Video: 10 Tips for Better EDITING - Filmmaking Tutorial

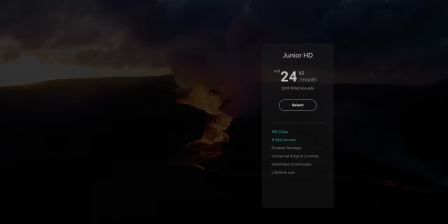301s
There are three plans based on the quality of footage that you need to download. So for just $25 a month, you can download anything in their library in HD.
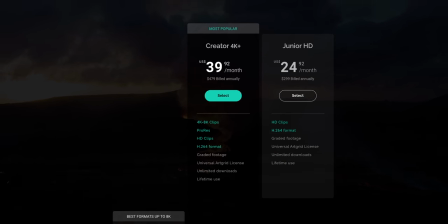310s
For $40 a month, you can download it in 4K and 8K, and for $50 a month, you can download it in log and even sometimes raw. Bridging a gap in the edit it is a perfect example of how I use stock footage in my own work.
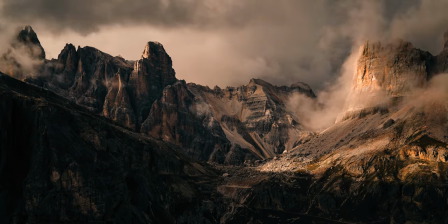323s
Being able to just toss in like a drone shot, a time-lapse, a shot of a car driving and bridge those two sequences.
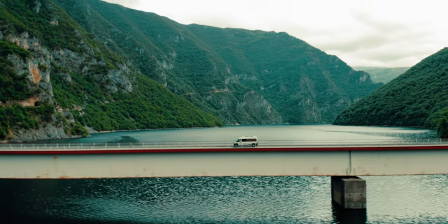330s
Whenever I need something like that, art grade comes in clutch.
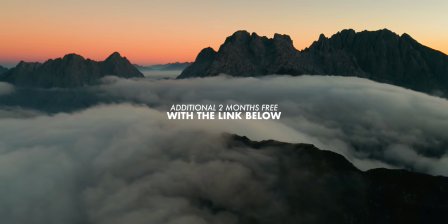333s
So if you want to try it out for yourself, there'll be a link in the description of this video and you can sign up through that link and get an additional two months completely free. That being said, let's now move on and zoom in a bit, moving from the more broad approach to editing to now look at the specific individual cuts. Firstly, and this is a big one, if you're editing with music in the background of your video, don't always cut on the beat.
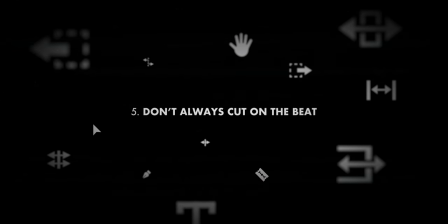358s
Sure, it's a good reference to keep in mind and to follow the flow of the music in general, but if you cut right on that beat too frequently, then the pacing of your video becomes way too predictable. And if you're just cutting right on the beat, no matter what, then you might actually end up with more jarring cuts by not considering the contents of the clip. To give you an example, there's a cut in the intro to this video that's actually the transition between two sequences, and I didn't cut right on the beat.
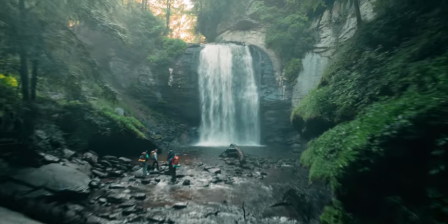386s
I actually cut a few frames earlier so that this sleeping bag hitting his shoulder would fall on the beat. I thought that made a little more sense and highlighted the motion of the clip more than having the cut fall on the beat.
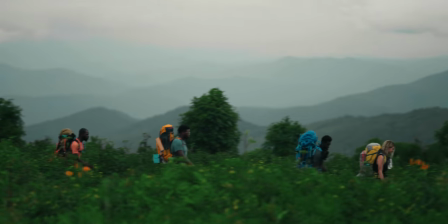404s
and that's the kind of thing that I keep an eye out for when I'm going through my footage and putting together an edit.
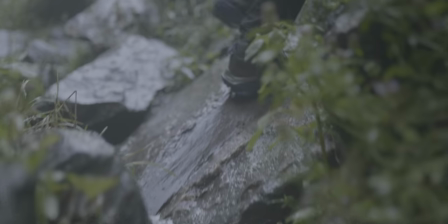410s
I'm looking for those little motions and impacts within the shot that could also fall on the beat.
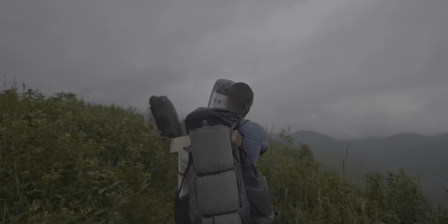416s
So probably the most common example is if I have a shot of someone walking, then instead of cutting the shot right on the beat,
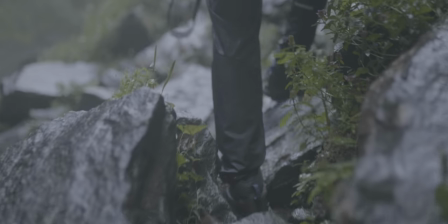423s
I'll cut it a little earlier so that the moment their foot hits the ground falls on the beat instead. And that's just a slightly more creative, slightly more natural way to cut that footage. Another technique to keep in mind for more natural cuts between your clips is to cut on impact and motion.
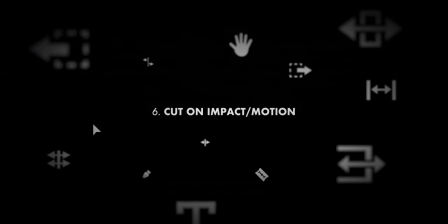441s
Large impacts and motions within the shot motivate your cuts and will give them a more natural flow if you use them correctly. I have these two shots of Cliff filling a bottle up with water and if you look closely,
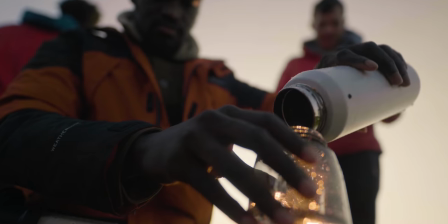453s
you'll notice how the cuts in those two shots are motivated by the impacts within the clip. To give you another example, I have these two shots in the beginning of the video where the upwards motion of the camera combined
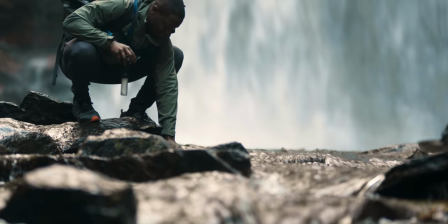466s
with the motion of the bottle coming out of the water creates a natural cut between them. If you're looking for impacts and motions and points in the shot that you can place a cut on,
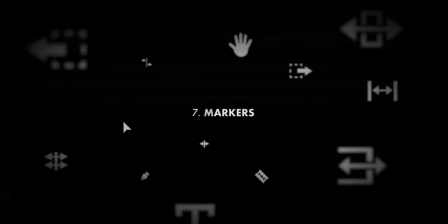477s
one really useful technique is to use markers to keep track of those and kind of edit around them. You can use these to line up the same motion on two shots for continuity between them or
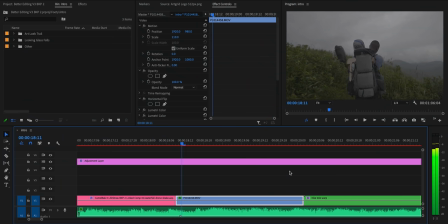488s
to mark like an impact or a spot in the shot so that you can then edit around it. And they're also obviously just useful for making little notes about the edit. Like if there's a license plate, they'll make sure to use a marker and make sure to go blur it out before I finish the edit.
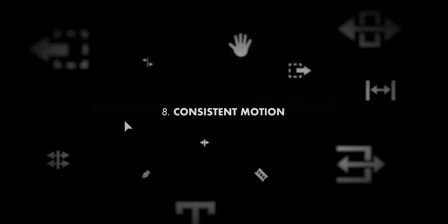502s
Moving on, it's also good to maintain consistent motion between shots. For example, everything in a sequence moving from left to right or pushing in. A lot of that comes down to which clips you decide to use and how you order them,
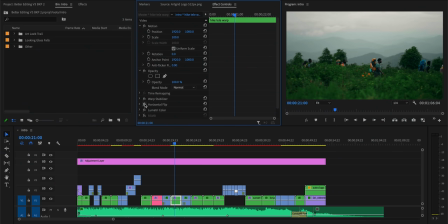515s
but it can also be as simple as just reversing a shot or using a horizontal flip effect so that it moves in the opposite direction.
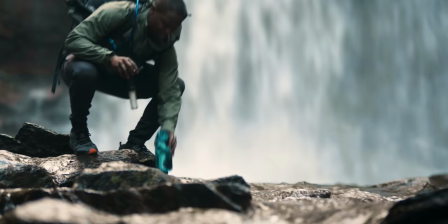522s
Going back to this example from the intro,
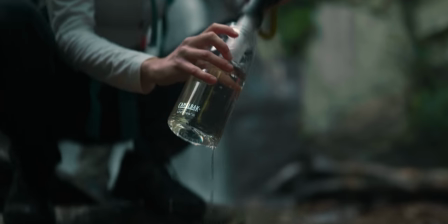524s
I animated a little bit of an upward camera motion on the first shot so that it would flow a little more seamlessly into the second one. And that similar motion makes those two clips flow very well together. Next up, let's talk about a technique that I use all the time, including in the intro to this video,
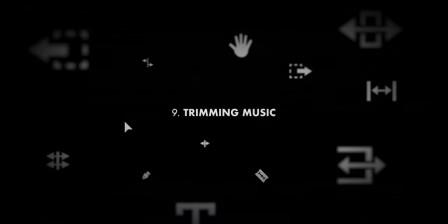541s
and that is cutting your music to your video rather than cutting your video to your music. So that's a little confusing, but let me explain.